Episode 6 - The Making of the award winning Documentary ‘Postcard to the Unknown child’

Hi, I'm Shashwat. I hope you're all having a really great day. During COVID, I made a short documentary film which went on to win several awards.
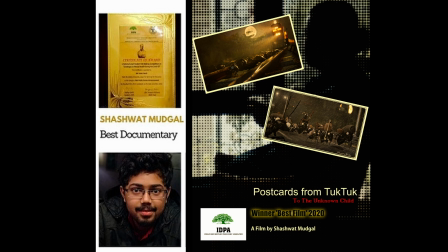14s
This documentary, Postcard to the Unknown Child, can be watched by clicking on the link above. COVID-19 pandemic has wreaked havoc in our lives. Many of us have witnessed heart-wrenching scenes of our loved ones being admitted to hospitals, sometimes never to be seen again. Our investigative journalist Tuk Tuk is documenting this entire saga of pandemic. This time, he has arrived at a hospital in Italy. In this short tutorial, I'll walk you through on how this postcard was made.
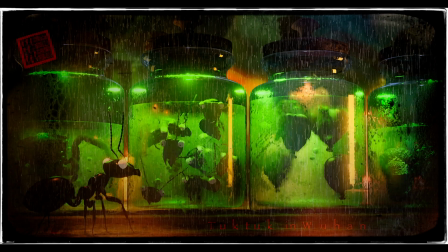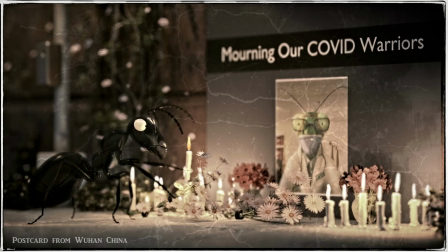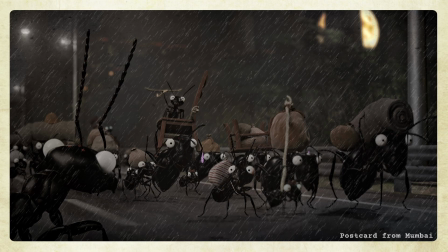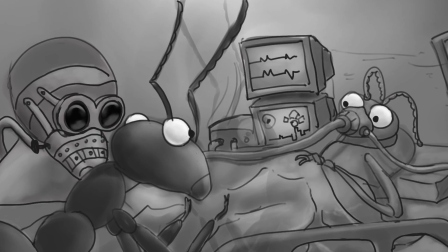62s
As always, I started with a sketch. The scene is set inside a hospital in Italy.
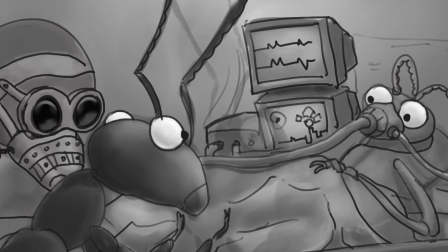68s
A friend of Tuk Tuk is admitted in intensive care while the doctor is trying to save his life.
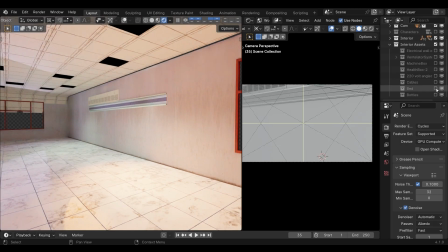74s
From my asset library, I pulled out the models that I can use for this hospital scene.
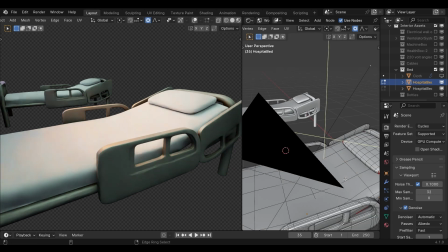79s
I realized that I only had a normal bed and not a hospital bed. To make it seem like a hospital bed, I had to do some adjustments to it.
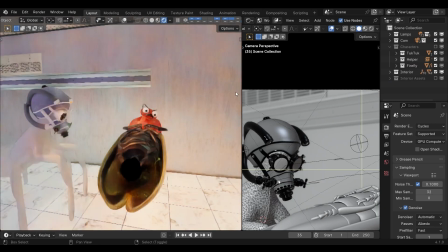87s
As for my characters, you have already met Tuk Tuk, as well as the other characters in the previous postcards.
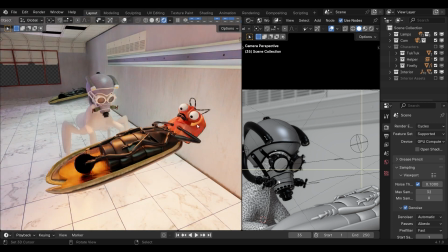92s
The Firefly is a new entry in this series, but it has featured in one of my short animated film, The Sugar Cube.
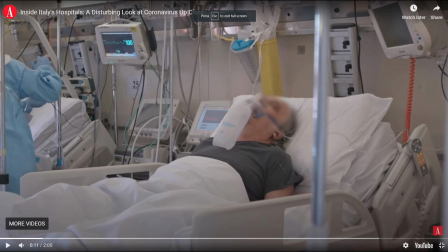99s
So for the other props, I looked for references online. These are some of the references that I found.
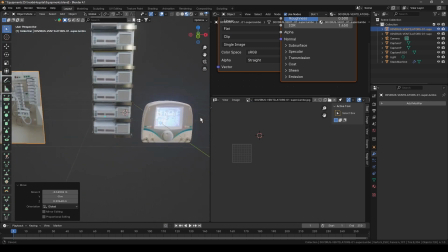106s
This blend file is where some of my hospital equipment were made. These are made from one of these references, and this is how I made them.
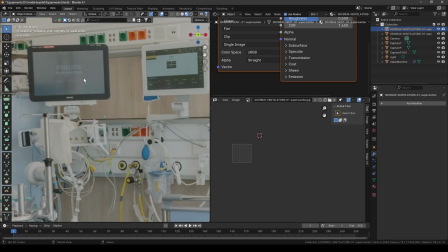114s
I'm going to create this monitor as an example.
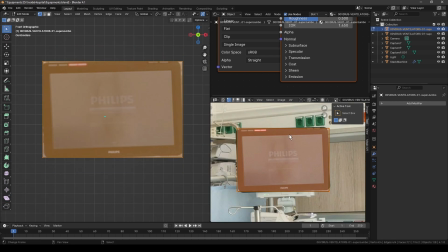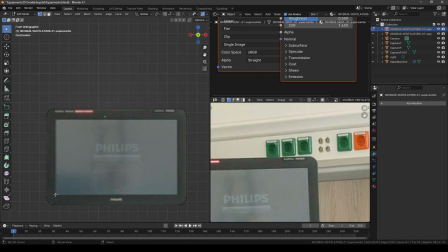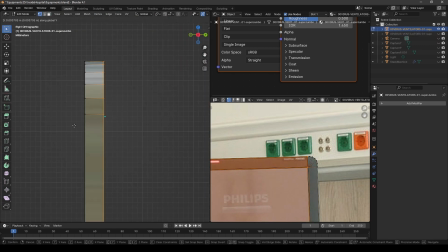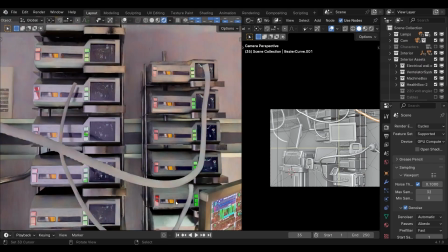133s
And using this same technique, I created the other monitors, the ventilator and this device as well as the socket board.
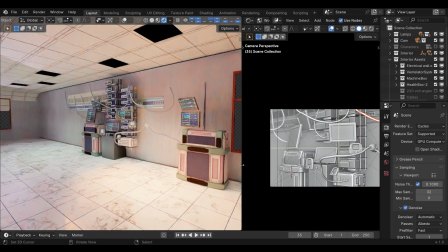140s
Then I duplicated them and arranged them according to the sketch and the references. Since there were many machines, I added this mess of cables that run everywhere.
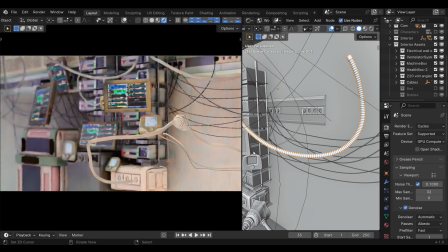149s
These are just Bezier curves with a rubber material applied to them. Next, I added the bed and these bottles.
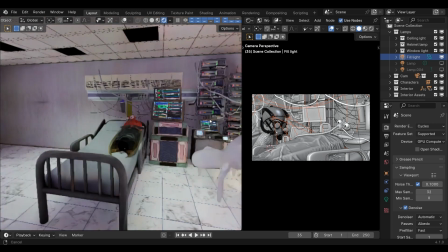156s
I also duplicated the Firefly and the machinery to depict other patients in the room.
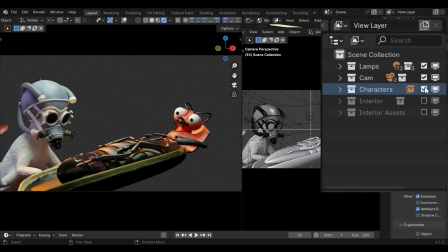161s
Now the scene is divided into lights, camera, characters, interior and interior assets.
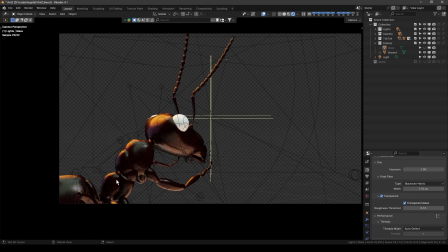166s
If you have noticed, this blend seal does not have Tuk Tuk in it. That's because I wanted to show Tuk Tuk peering through a glass window and his reflection bouncing off the glass. So I gave Tuk Tuk his own blend file so that I can render him separately and composite him later on top of this. Now let's talk about lighting. The light in this scene is divided into 4 types. The ceiling light, the window light, the helmet light and the fill light.
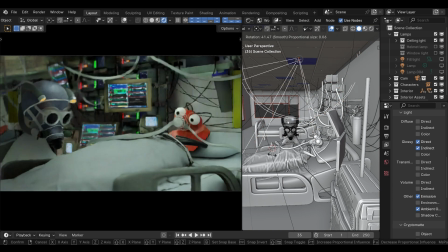192s
Ceiling lights simulate light coming from the ceiling. They're spotlights so that I can focus where the light is supposed to fall.
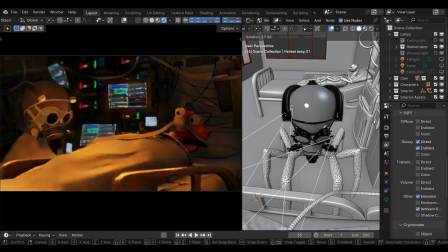198s
Helmet lights are also spotlights, and as the name implies, they simulate the light coming from the helmet.
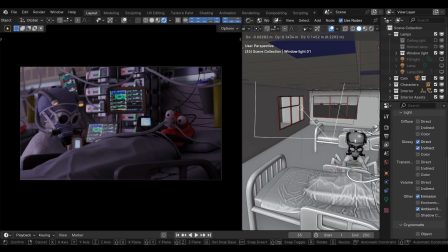204s
Then there are the window lights. These are area light. They are not actually coming from a window source, they just simulate the daylight coming from the window.
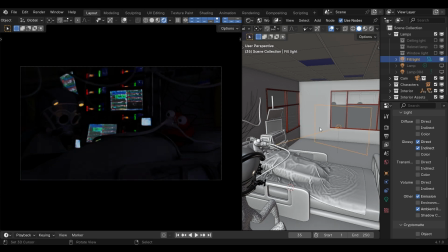213s
Lastly, I added the fill light, and it's just an area light to fill the shadows slightly.
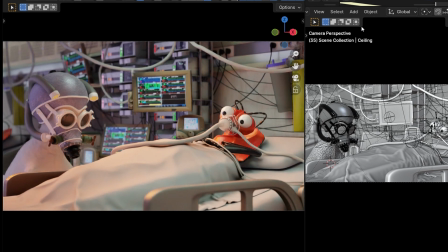218s
And this is what the scene looks like in Blender. Now I'll render this file and take it to Fusion for compositing.
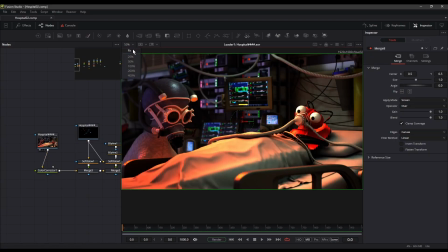226s
This is the scene that I rendered out to Fusion. This is the background render, also the main render where everything is happening.
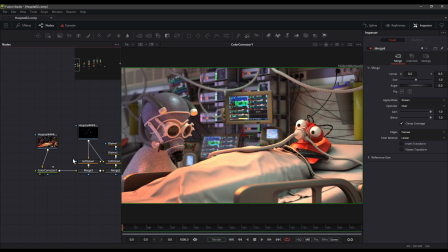232s
Now I color corrected the scene to make it brighter by increasing the gamma value. Along with the main render, I had also rendered the emission pass.
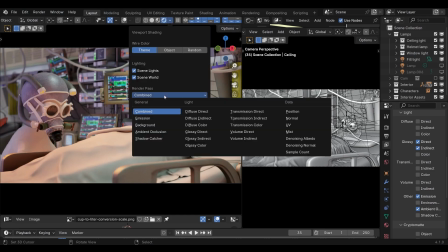241s
When you render an emission pass, any object in your scene that emits light will be rendered in the emission pass.
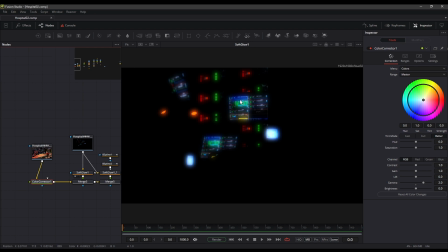248s
Now to this pass, I added a soft glow and merged it with the background.